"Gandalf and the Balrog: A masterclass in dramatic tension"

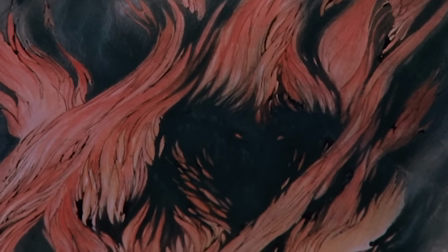[4:04]
They use the character of Saruman to reveal an artist's rendition of the thing that Gandalf's scared of.
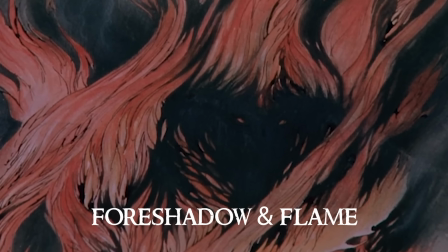[4:11]
I remember the first time I saw this film in theaters I was surprised that they revealed an image of the Balrog here. You know I'd read the books and I was anticipating the reveal of the Balrog in the mines of Moria. I thought it was strange that they gave it away at this point but if you're thinking in terms of dramatic tension then it makes perfect sense. So Gandalf lets Frodo make the call and then we get this extreme close-up on Gandalf that really shows his fear about going in the mines. The Journey Through the Mines is one of the best sequences in the whole trilogy, and it's actually Peter Jackson's favorite, which is interesting.
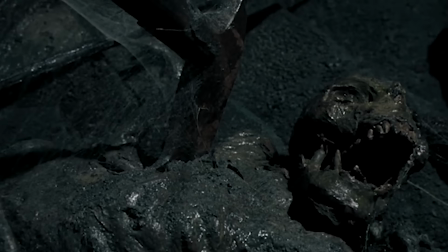[4:42]
The piles of rotting carcasses are also foreshadowing, of course, but the dramatic tension really spikes here,
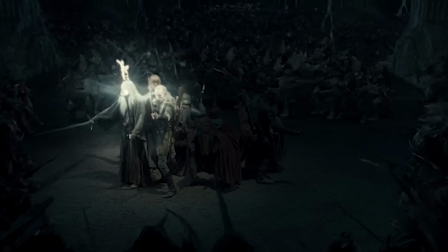[4:49]
right after our heroes defeat the troll in Balint's tomb.
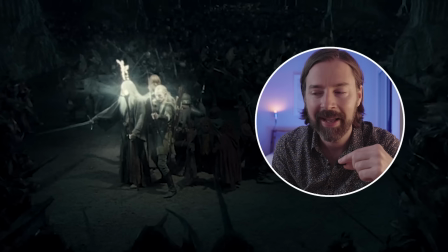[4:53]
And again, this surprised me the first time I saw the film, because they just had a big victory, and then they're immediately surrounded by goblins, and so it felt a bit anticlimactic. But of course, it's all part of Peter Jackson's carefully laid plan, and it's all just to set up this pivotal dramatic beat.
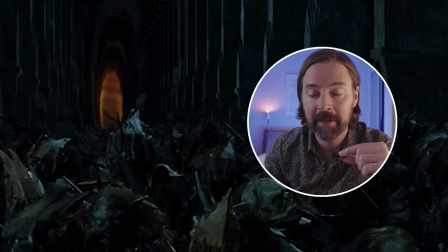[5:11]
The film has been teasing this moment for the entire second act and it's like okay now the roller coaster is perched right at the top of the track and it's just waiting for the drop and that drop happens precisely when Gandalf says and you know my stomach just dropped the first time I saw that in theaters. Such an exciting moment you know the fact that Gandalf had to run away really said a lot. Now there's another very subtle bit of foreshadowing that happens right here that I really like, that I didn't catch the first time I saw the film.
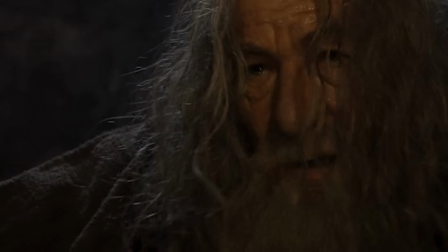[5:41] Lead them on, Aragorn. The bridge is near.
When Gandalf says, lead them on, he's not just saying, lead them to the bridge, he's saying, lead them on after I'm gone. He already knows he's going to have to sacrifice himself, and that's why Aragorn looks a bit confused, like even he doesn't really understand the nature of the threat.
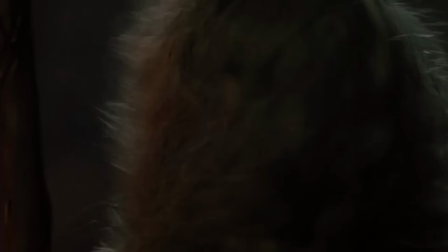[5:59]
Then we get the famous collapsing staircase scene, and we get another close-up reaction shot of Gandalf, again just showing that he's really the character that we're following here.
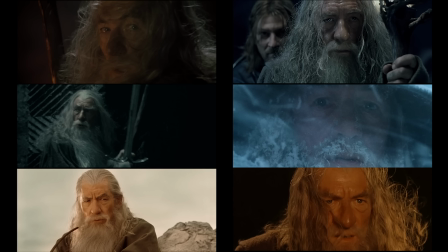[6:08]
You know, Gandalf gets a lot of reaction shots in Act 2 of the film, and I think that really shows you that the filmmakers are thinking about Gandalf as the main character here. You know, they would cut to Frodo if Frodo was the main character, but the Balrog isn't coming for Frodo. It's coming for Gandalf, and the filmmakers are showing you that, albeit very subtly, with their editing choices.
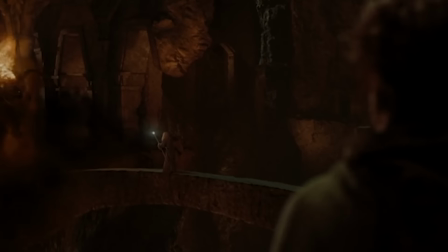[6:26]
And that brings us, at last, to the Bridge of Khazad-dûm, the climax of the second act, and we return to our original question. why is this scene so emotionally satisfying? You know there's a funny thing about this scene. If you think about it there really isn't much of an epic battle going on here.
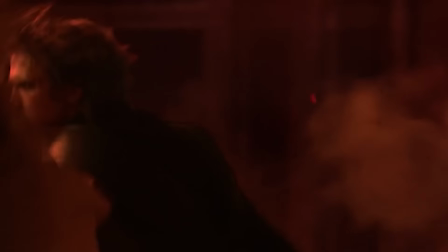[6:41]
Like if you compare it to Obi-Wan and Anakin dueling at the end of Revenge of the Sith they were sword fighting for 12 minutes.
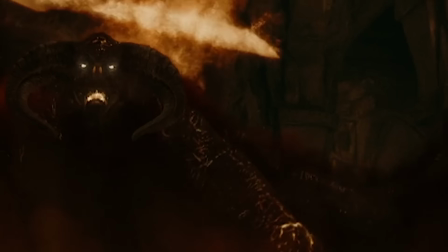[6:47]
By comparison there's not much action here. I think the Balrog hits Gandalf with his sword one time. So why does it feel like the most epic confrontation ever put on film? Well I think the answer is that this scene was very consciously and meticulously foreshadowed throughout the the entire second act, and what you feel when you watch this scene is the release of all that built up dramatic tension. It's because the threat of the Balrog has been growing in the back of your mind for the last 45 minutes of the movie, and because Peter Jackson has done the work of gradually raising the stakes to this level,
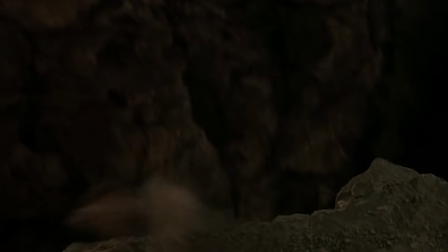[7:19]
he's then justified in treating Gandalf's death with the full mythic grandeur that it deserves. So if we zoom out and look at the entire story, we get a sense of the purpose of Act 2 of Fellowship of the Ring. Frodo has witnessed the death of his friend and guide and seen that even the most powerful among us may succumb to the forces of evil.
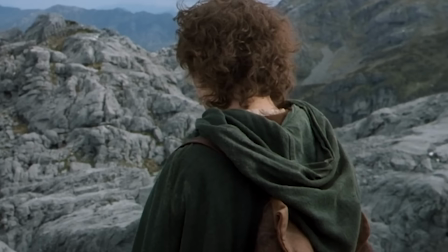[7:42]
And that's really the moral of the story of Act 2.
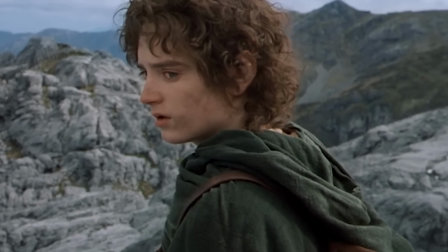[7:46]
Frodo's character has changed irrevocably and the dramatic question about whether he can defeat evil and destroy the ring is now much more complicated than it was when he left Rivendell. And that means that if Frodo succeeds in destroying the ring, it's an even greater testament to the qualities of his character. And thus, the filmmakers will have made a much more profound artistic and moral statement in their telling the story of Frodo and the ring.